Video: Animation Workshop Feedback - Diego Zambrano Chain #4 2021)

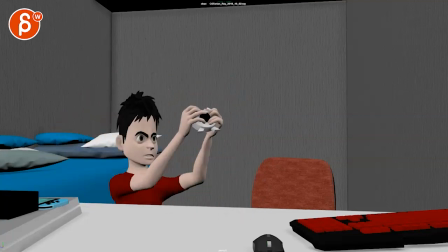i think that's okay it's
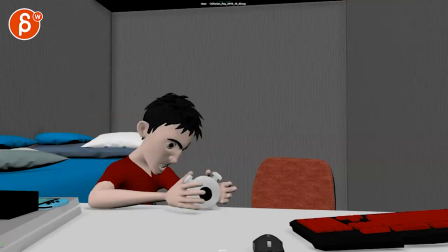almost like you want a couple more frames here i hate to make that shot longer but actually it works maybe
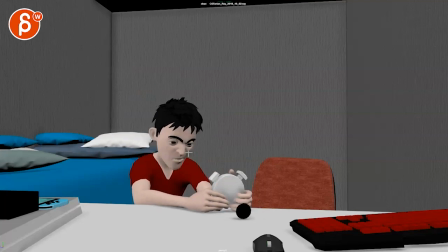to me it feels more like you would do this and then less of a linear key this is a linear key right there out it's basically you have
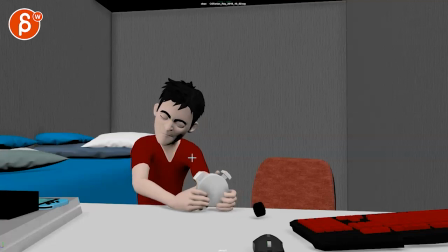a linear key to the left and then a fairly rough art going up where it can to me feels like he's done and then it's more of a
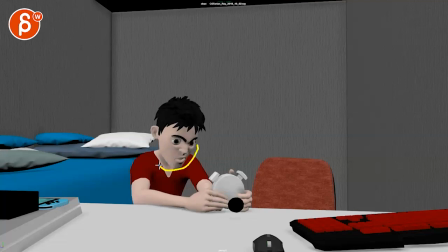like inhale exhale but this is like this extra action with the rotation in the head as much as i love complications where it's not just
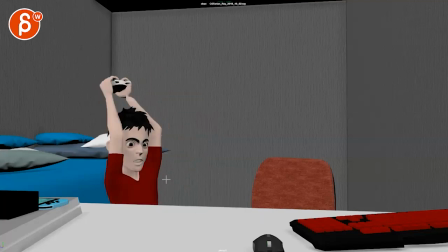all in one axis especially at that speed and linear key it gives this almost like another angry moment angry angry versus
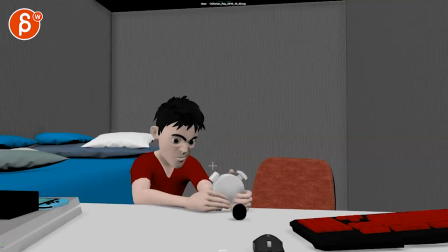angry okay i'm done inhale exhale it's
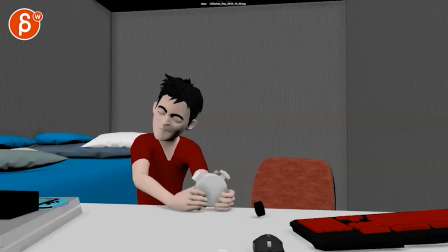not too bad this might have a little moment of hands going forward like okay okay okay like a little bit of up and forward on both hands
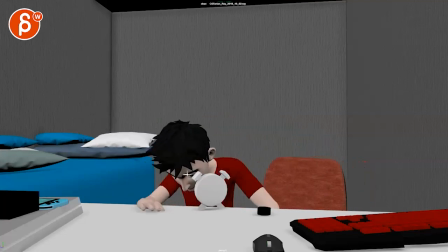goes over there watch out this from a technical point of view it gets a bit wonky because again we have a very few track that knows that knows bam that's a really flat arc and a very linear key and that
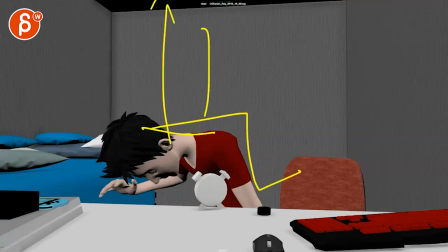change there and it feels like whoa someone like someone is sitting on this character so okay give this little bit of a roundness bit of a nicer feel than this really flat broken neck here and at this point everything feels like it's moving as one so the chest up
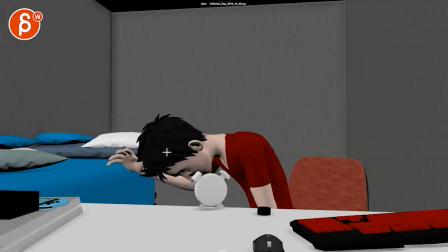to the head here this whole section is kind of moving as one there i wouldn't keep this that stiff
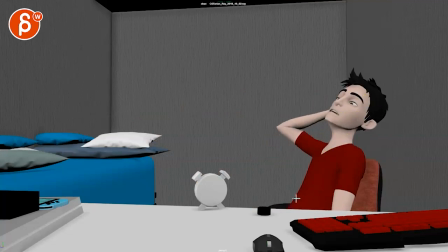especially if you go down and up there's no separation like between these sections there that's okay i do like this though
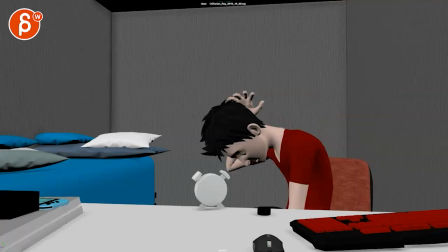then i'm a bit confused like he goes back
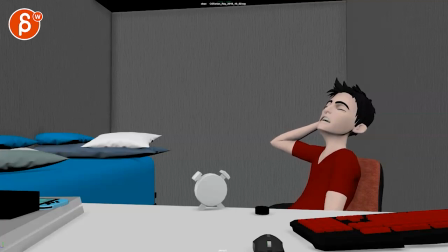okay so this goes off i didn't quite read that this is the next cringe moment of again this almost felt more like a oh with the blink going
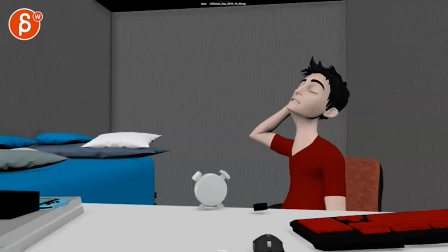okay let's go versus he's there